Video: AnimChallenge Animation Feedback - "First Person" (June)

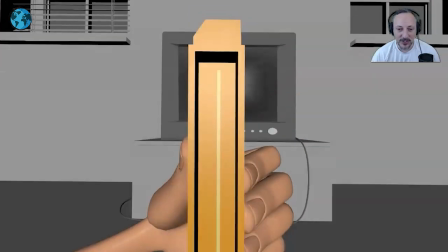now if you don't know what's going on oh if you don't have that experience without the sound this might be tricky and i think the only thing i would do here
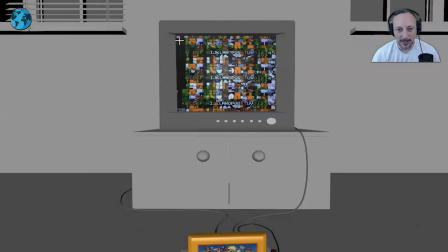just expanding on that where there might be you know you can see a repeat it's definitely not working maybe just pushing that imagery of some some slight movement i know if
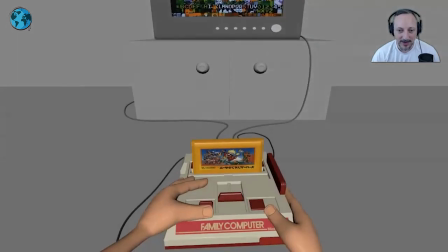that's not completely accurate but just kind of you know take some liberties with that but as you go down a couple things
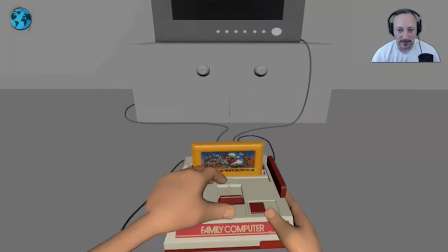that i would do i'd be careful with the fingers i don't know if you're saying that the fingers are now touching this and that's why they're compressing against that because it's almost like what are we looking at we're looking at the thumb pushing this but then is it also supposed to do something
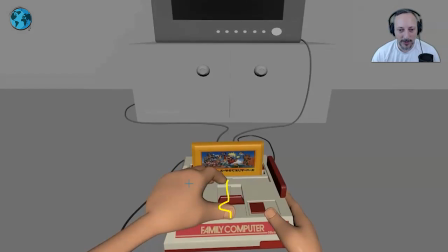with that and i think this could be just a big clear with potentially just bringing those fingers and as having fingers not out but it's more of a fist with the thumb out and maybe changing even the rotation a bit more so that when you do this is that thumb is here but it's the rotation out this way so the thumb is here uh hand is
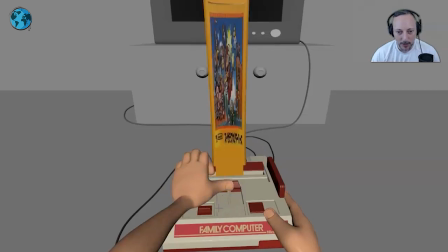here so it's all about the thumb push of that not implying some connection there now that is super wrong but i think this could be pushed that way i like that stretch
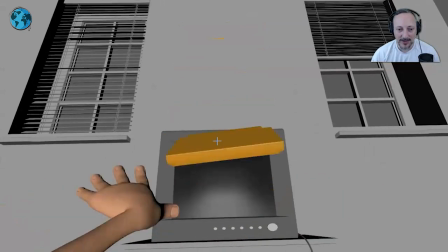in that the only thing i would say here is that when you go into grabbing
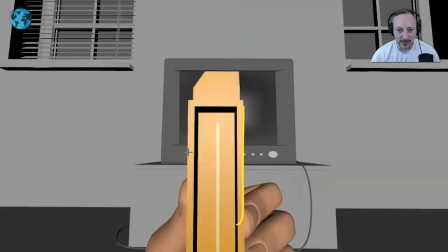this to be less this is to me too vertical with that frame i would have a slight diagonal in there and then grab
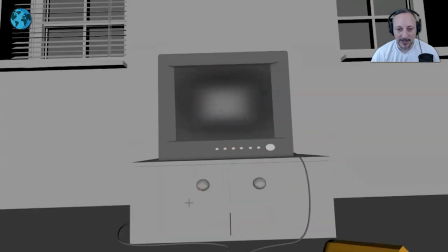this and i'd be careful it seems like you're grabbing this and there's a slight
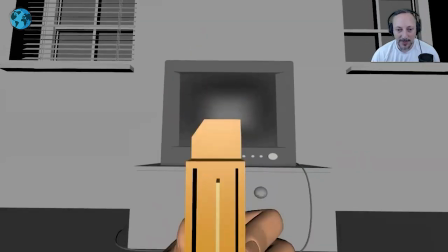move up and down where it's it's almost like you're grabbing this you know like the nes cartridge and you just blow into it and i wonder if this is too much that gives us a weird
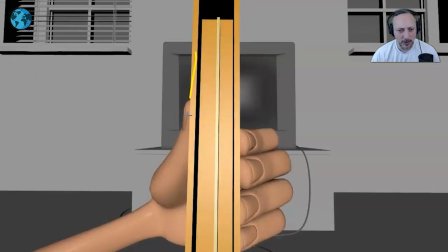add a thing so it's we're blowing onto this but then there's also a move down does it have to move down is
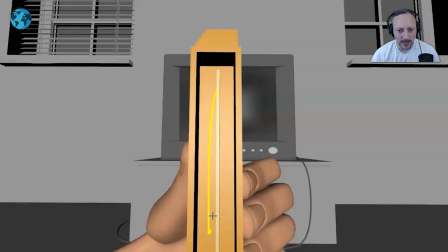it something where it's
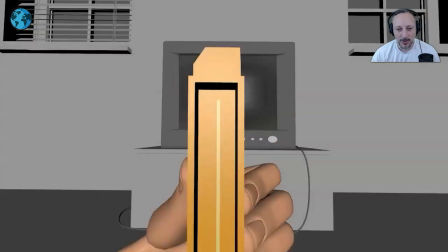are we doing something with it that needs that move down that's the only thing i would say that might just to make it clear come up here
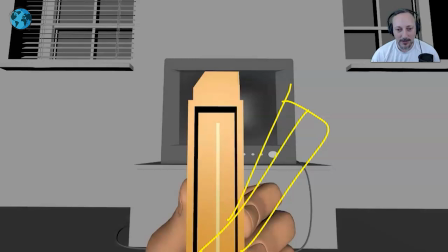into more diagonal it doesn't be that crazy just you know
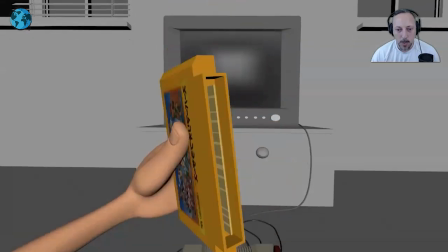slight offset there and then just that then going back into this
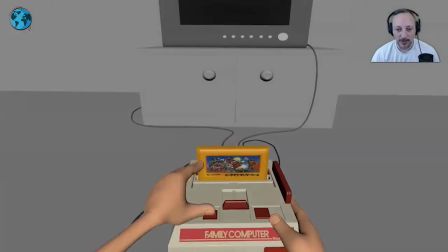but it's a tough sale the blowing on this without the sound and
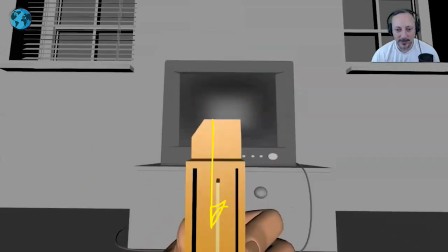that's probably what i'm thinking why this is added with that move down so well if you don't have sound it
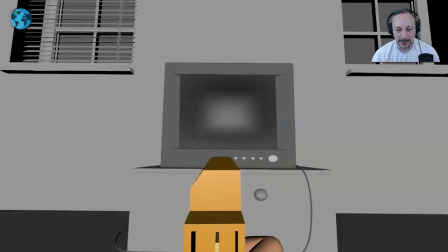might just be boring to just have that cartridge there um i think what you could do you might be just
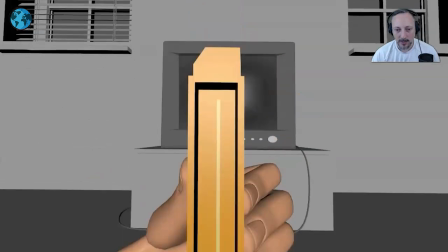running out of time where you grab this and then when you're done maybe like a slight shaking of it or something
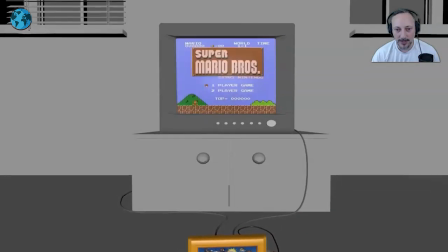i know you're running out of time there but i love this here that it's almost back and then
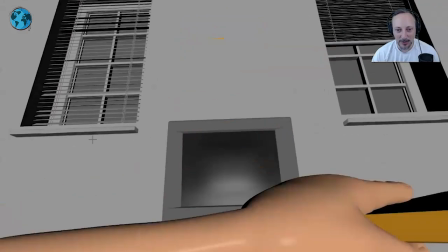turns into this also loops nicely play this again
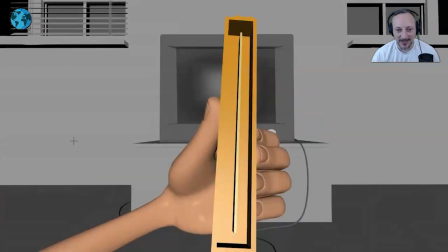which you know uh anybody has done that you would try this over and over and over and over
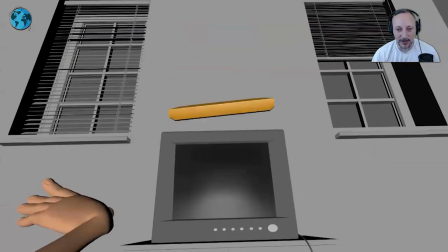but that's kind of that yeah it's a tough sell when you do something that really requires sound
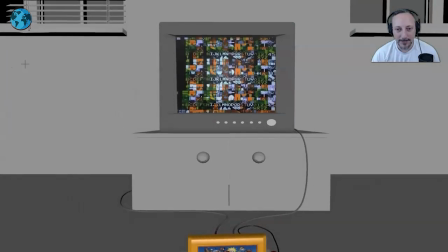to make it super clear but that's it cool
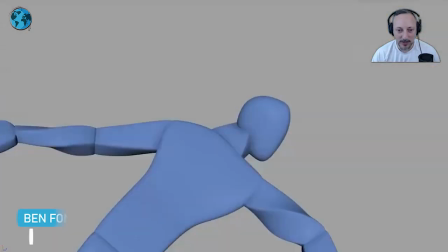action moment there i kind of grabbed this one just because of the interactions a couple things i would probably
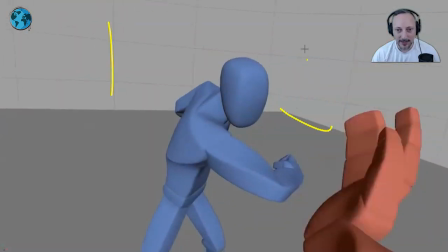do to make it a bit clearer i like that you have a difference there in the set but i would probably add some other lines
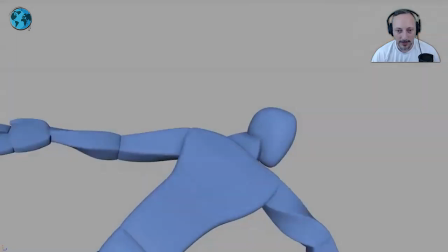there so that once we're down here especially on something like this where this turns into
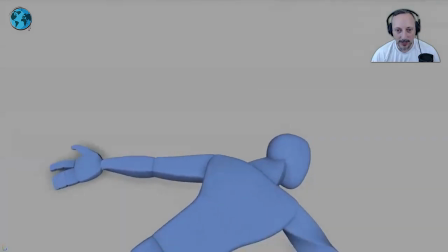all gray here to have a better understanding of what the head is doing is that i mean i see there's no shadow change but just for extra clarity you know is this the character being dragged or is
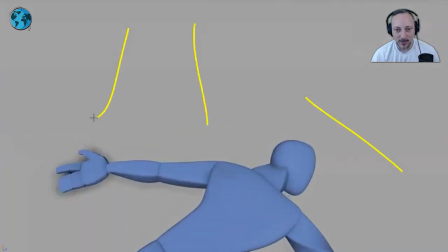that the head and i know it's the head but it could just be something where anything where you have a set piece that is a solid color just adding lines
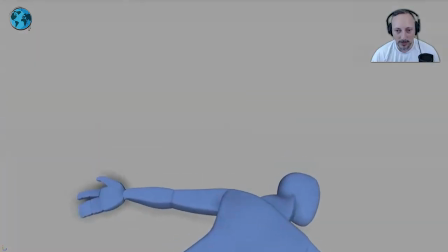or anything there will give us a better idea of what is really going on once you lose that that gives us you know
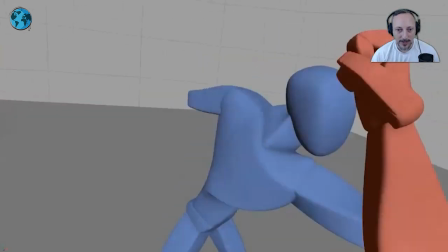context of okay up and down and all that stuff there what i like about this here too is that i mean i would probably push
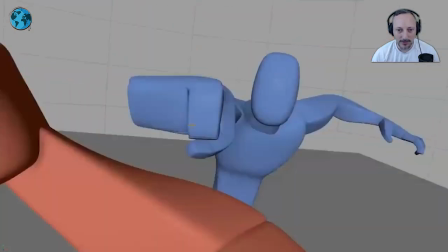these effects a bit more they're there somewhat subtle even on something like this so if you ever have that if you already have that in there i would
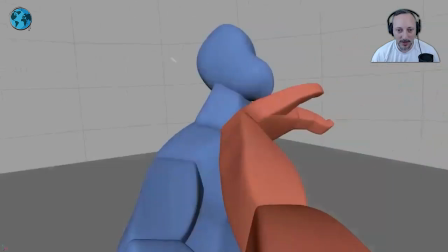kind of push that a bit more just why not go bigger go home but as a
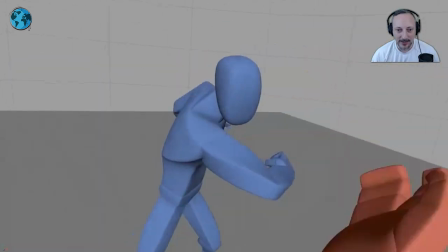shot piece i like this i like that there's interaction especially in something like a
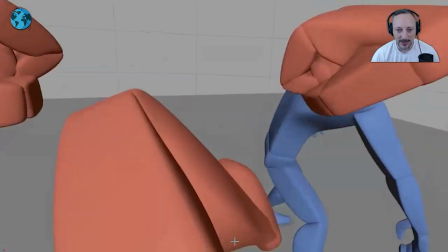graph that's potentially a bit more complex especially this
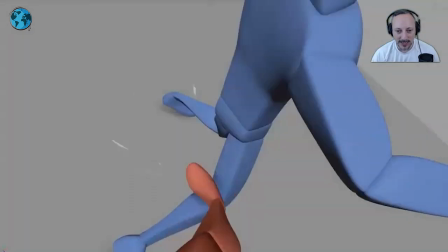the thing about this one is that it's a bummer that the knee is
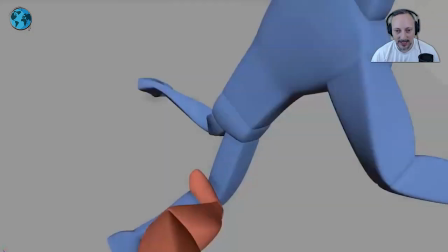covering that leg the only thing i would say here is if anything changing the potential position so we can really see
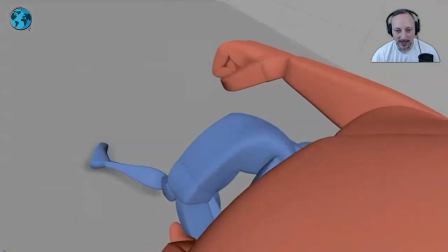that leg but also the clear bend and breaking of the knee section there so looking at that
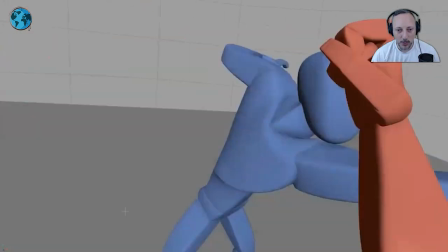by some good hold i like the rhythm of it into this could
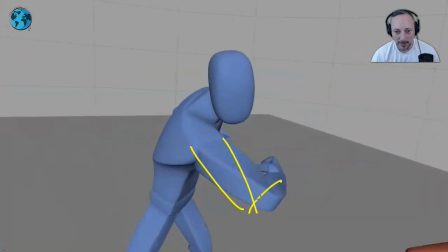almost be something when as you go back with a slight maybe a drop and then in the whitening of this so it's not so overlapping
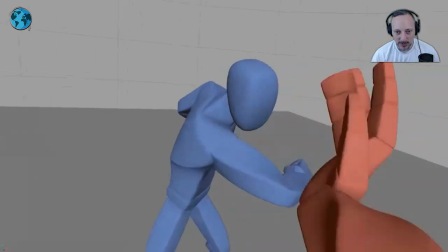through here also so that the character doesn't stay put this for so long so it's kind of i'm
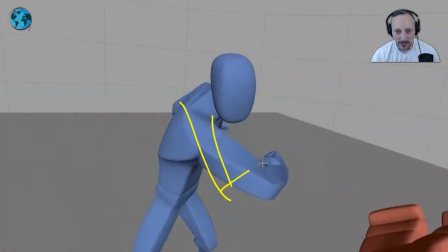punching oh i've been blocked oh what's next and then just implying a new a little bit of a move a bit of change maybe a slight head
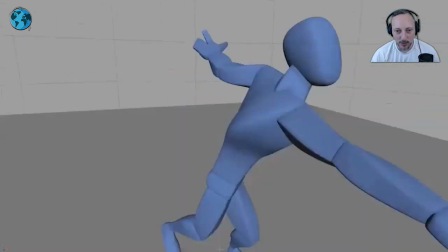rotation in the beginning of a body rotation and then this happens to break up that movement and i wonder since that is kind of a not
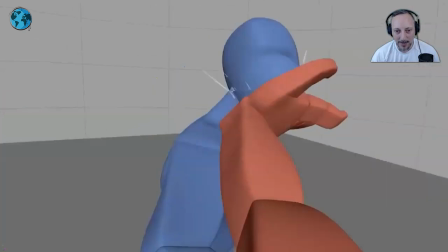a knockout but
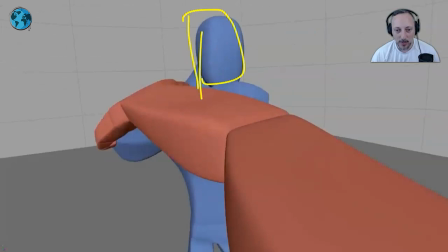instead of going back into a straight head where this feels normal and balanced and the character is okay could almost be pushing this idea of
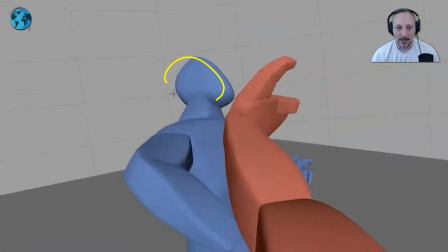boom hit this and then as you go forward that head
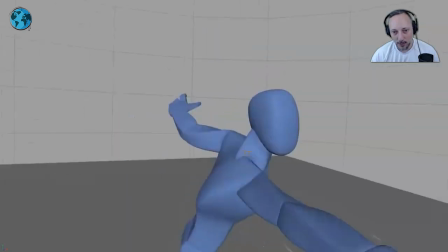is slumped over and on that pull it can then drag a bit more and
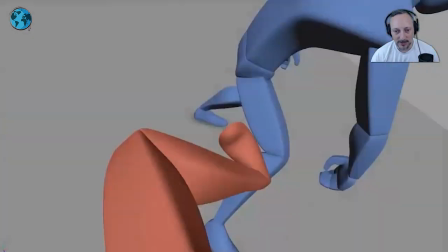then overlap and slump a bit more so at this point it's almost like well this character is almost it's almost a knockout already and that's the
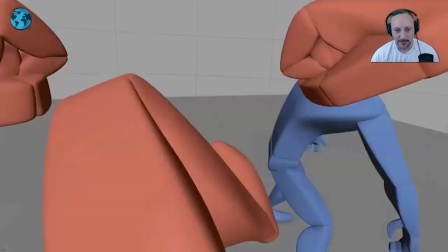final thing of bam and we break that leg on top of that so that's my only thing i would probably just push that moment a bit more
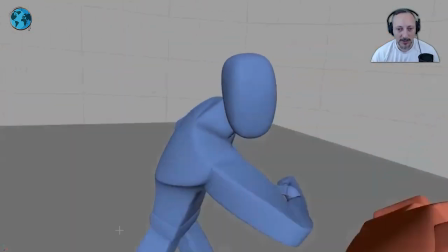again not that this is wrong at all it totally works just little elements here and there that might benefit from some
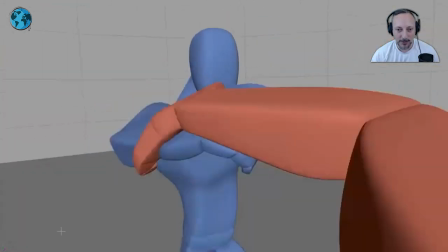pushing and just kind of going a bit further than what's there ah
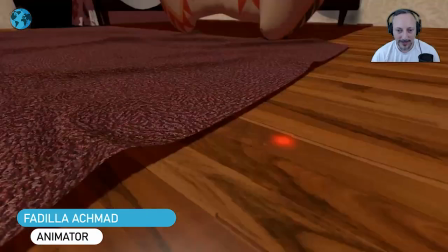yes the old laser pointer
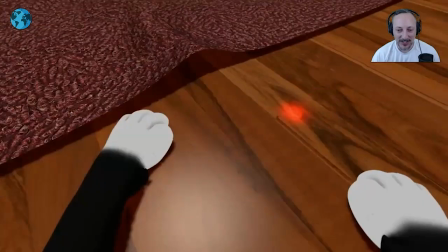with the cat i love the idea and i like to the the contrast in all the moves where you have that pose of the arms you go way way you
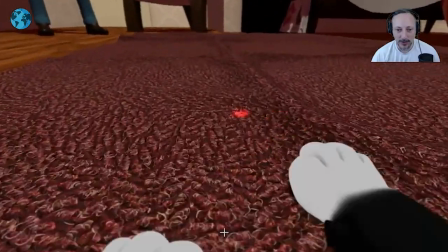know slap slap and then into a closer and then the slight movement so in terms of contrast and
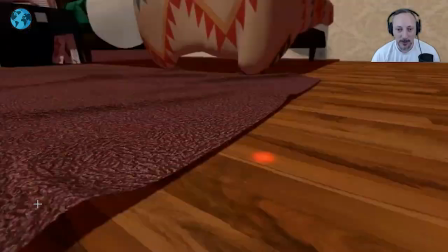just variety i think it's really cute also what the laser pointer is doing
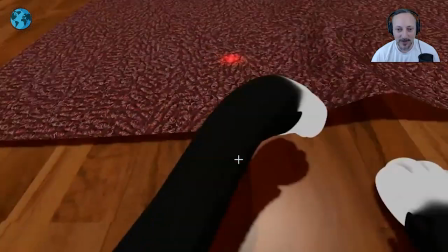staying there and kind of teasing around and then disappearing coming
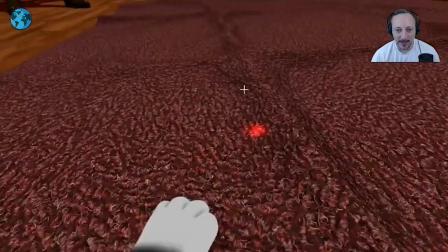back a little bit of a wiggle there and then some bigger moves even though this looks simple there's a really good variety good contrast in all those moves now